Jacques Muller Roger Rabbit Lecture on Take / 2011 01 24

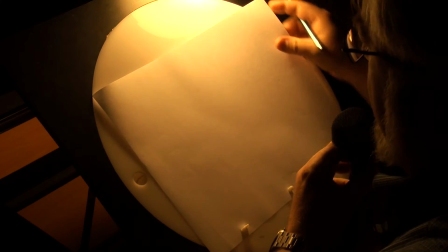10s
Okay, so you don't animate right away. What you do is you plan your scene.
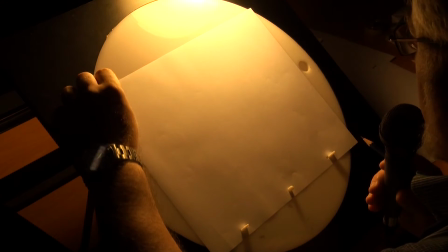15s
So basically, I'm just going to doodle away the main keys.
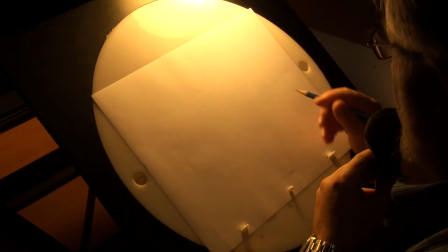20s
There should be in any scene some main drawing. So that's what you have to think of before you animate anything.
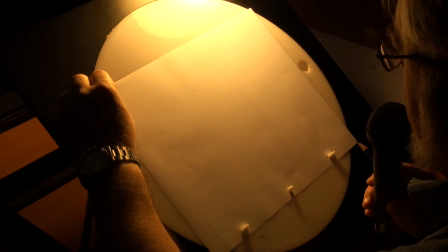27s
You have to think what constitute the pillars of your scene.
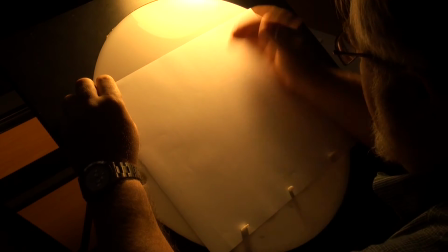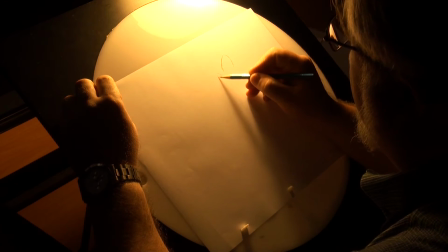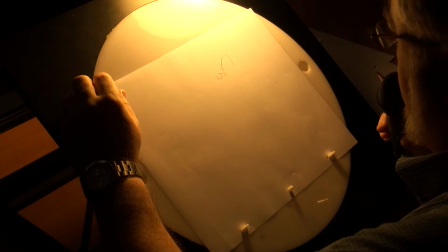41s
This is Roger Rabbit.
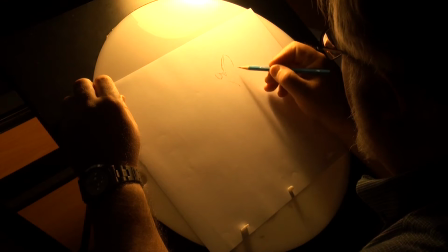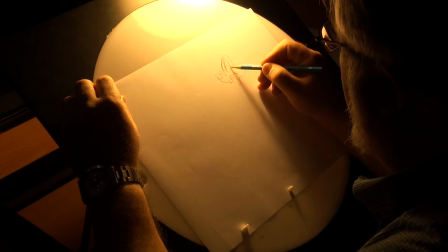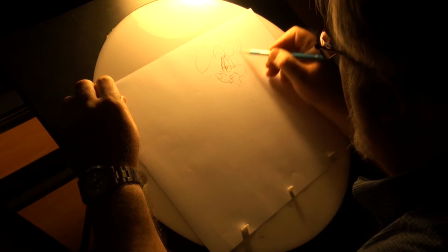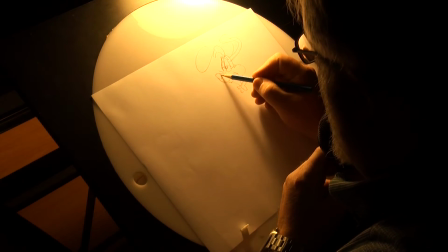74s
So this is the key one, starting position.
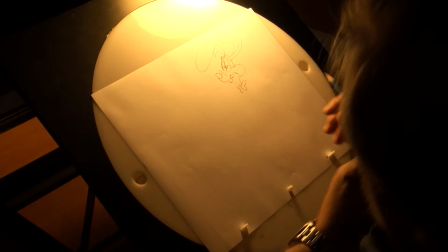79s
Can everybody see? Maybe you need to zoom in?
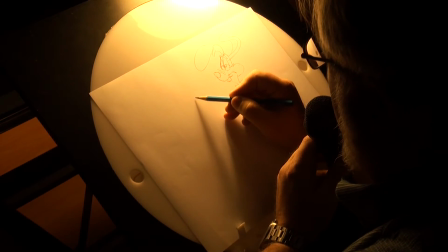83s
I don't know. Right, but no, it's okay. Then you have the end position, so this is drawing one.
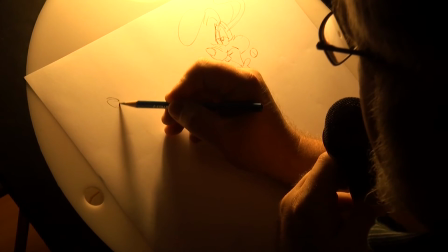89s
Then you have the end position, end of your take, after it has reacted.
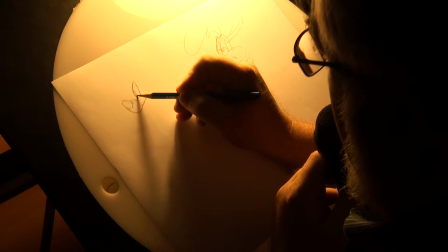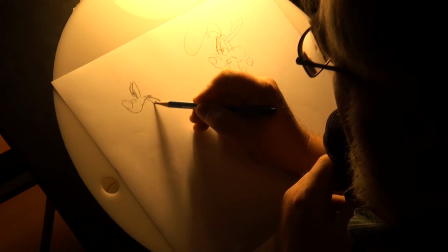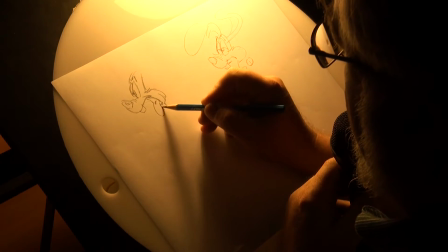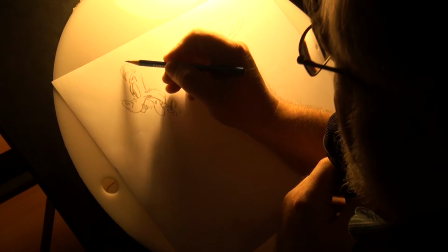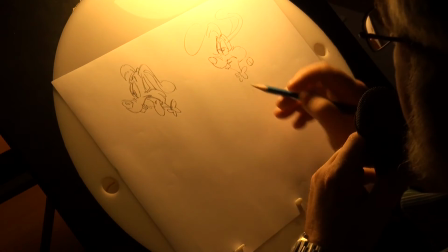132s
So this is the idea. Then you need to figure out how you're going to from A to B, or A to Z, I should say.
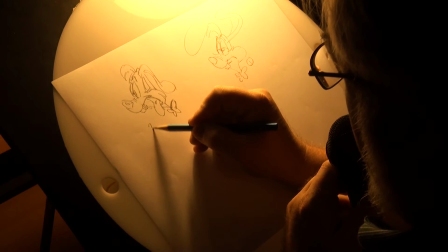140s
So this is, say, drawing 27, just from the top of my head.
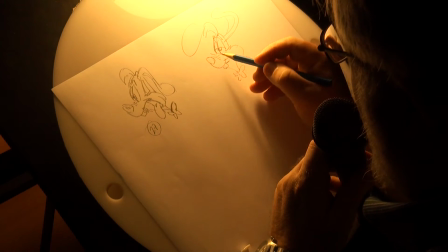145s
It's slightly over a second long. So here you need to have an anticipation.
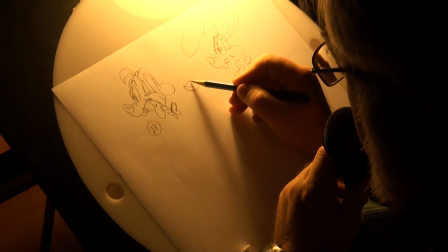152s
So for an anticipation, you need something quite dramatic. And just to make it interesting, let's try not to keep it on profile.
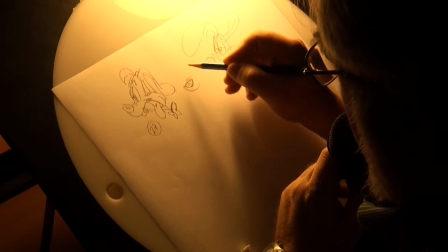160s
Let's try to do something a little bit 3/4 view,
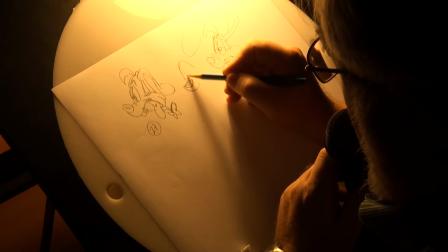164s
and with a nice squash, and let's him frown, okay, his eyebrows.
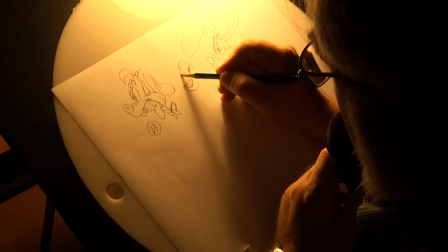170s
It's always more dramatic this way. It doesn't mean you have to do it every time, but it gives a little bit more, something more interesting to look at, more expressive.
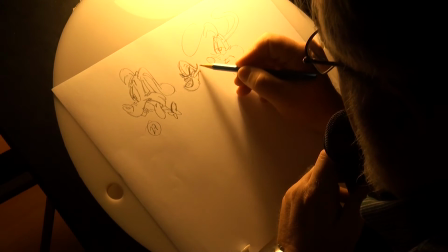180s
Yeah, you really have to be subtle the way you do those things, because with a cartoon character,
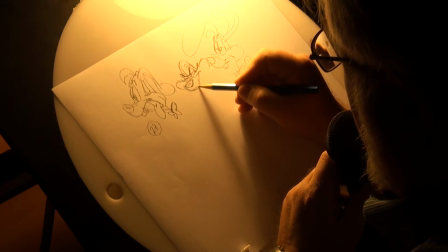185s
you can really exaggerate, but if you're animating Cinderella or Sleeping Beauty, you don't do that.
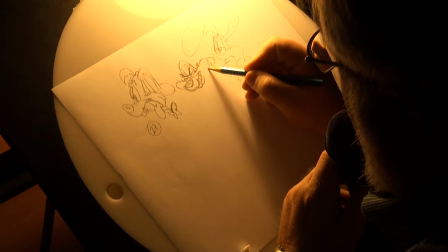191s
So always bear that in mind. I'm doing the easy one. I'm doing the cartoon character.
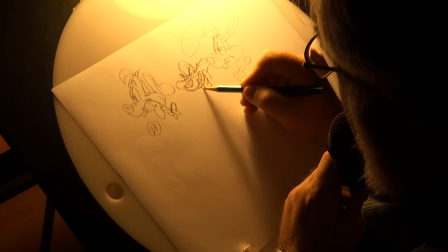197s
This is the easy one. The Sleeping Beauty type is the tough one, more subtle.
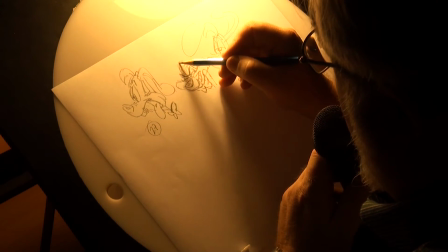205s
Okay, so here, more or less, I would think that the hairlock will travel this way.
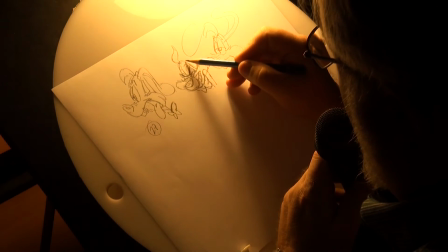212s
And I'm thinking that perhaps
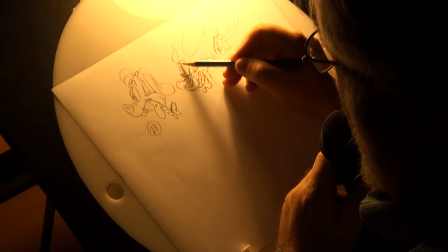216s
normally I figure out the ears and the overlapped action, the secondary action later.
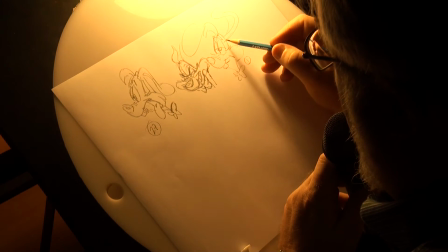223s
I leave that for later because I have no way of telling exactly
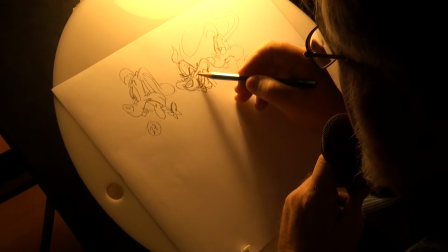228s
what will be the position of the ears and of the hair at this point in time.
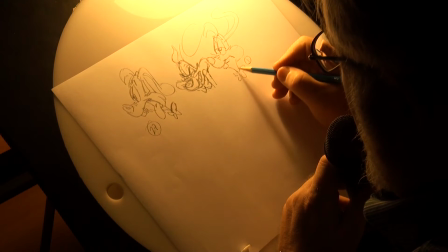233s
I'm just kind of guessing. It's only when you do the animation that you're gonna figure out the transition.